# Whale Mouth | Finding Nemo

When you go to make computer-generated water, one of the problems is that water is really not one thing.
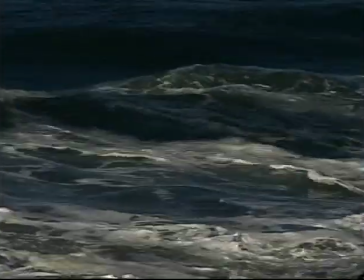When you look at a scene with water in it, there's the water surface itself, and then there's spray, which is really just small, loose particles.
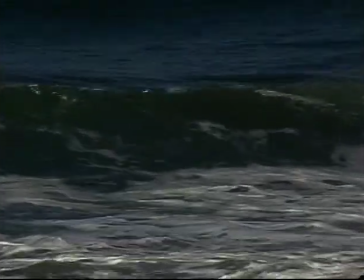And then there's a transition zone where if you watch a wave as it comes up, it'll come up and break into little tiny particles, little blobs that still look clear. They still look like water, and then they fragment more and turn into spray. It's the believability of that transition that's the hardest thing to do right in computer-generated water. And the reason is when we model something with particles, the particles we use are bigger than the size of a spray drop, just because of the computational requirements.
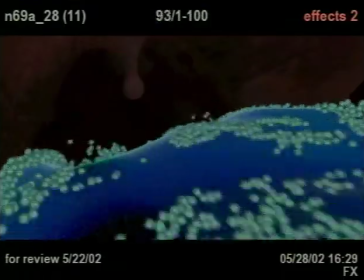If you really wanted to do a shot like the whale tongue shot, you would really need billions of particles of water, but we can't do that.
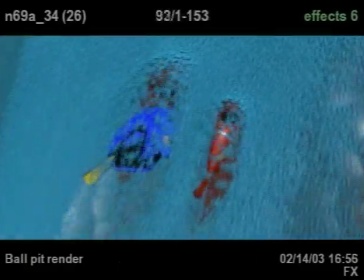We can at most do millions. And so we have a lot of tricks that go into taking this fairly coarse-grained description of the dynamics,
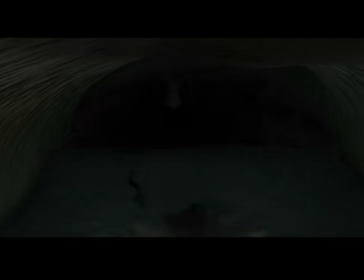turning it into a surface as the surface moves around, and then cheating the transition in various ways of the surface from a solid surface of water breaking down into spray and then splashing off. We'll get a shot like this out of animation, right, that has no water, just the characters sort of holding on,
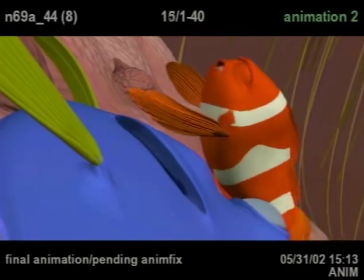and the director will tell us, oh, I want like a whole ton of water at the beginning,
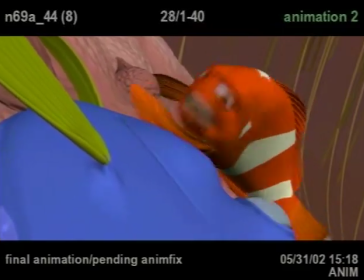and it'll sort of ramp down over the progression of the shot.
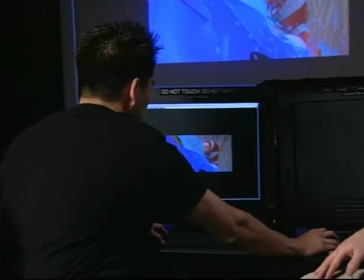And so the first thing we do is we start out with these things that got dubbed ball pit renders because it looks like, a big Chuck E. Cheese ball pit.
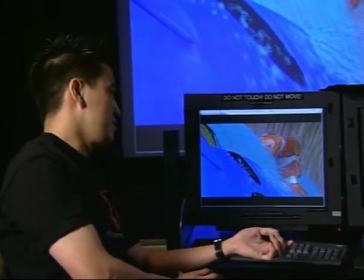Problem is, sometimes the water doesn't do what you want, right? And so we showed this to the director, and he's like, well, I don't think he could talk, if he was under that much water.
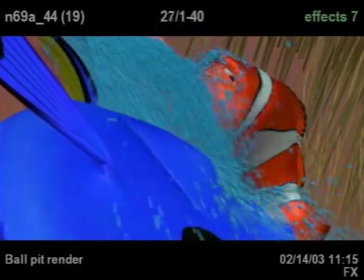And then once we get something that we're happy with at this ball pit level, then we'll go and we'll actually try to form a mesh out of it. This sort of takes all the particles, and then where there's a lot of particles, or where it really should be a solid mass of water, it gives us the solid surface that we can use.
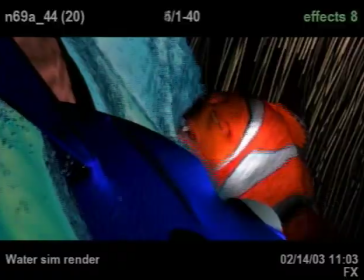And then everywhere else, you get these particles. And we're pretty happy with how this looks.
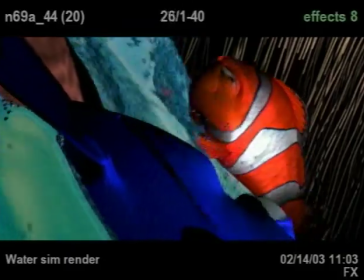It's out of his face now, so you can actually read his facial expressions. And then it'll go to shading and lighting.
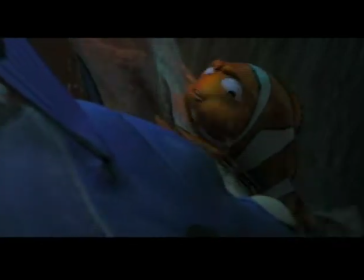They'll do this like fancy sort of transparency, and they'll actually make it look like water. And then that's sort of what you end up seeing.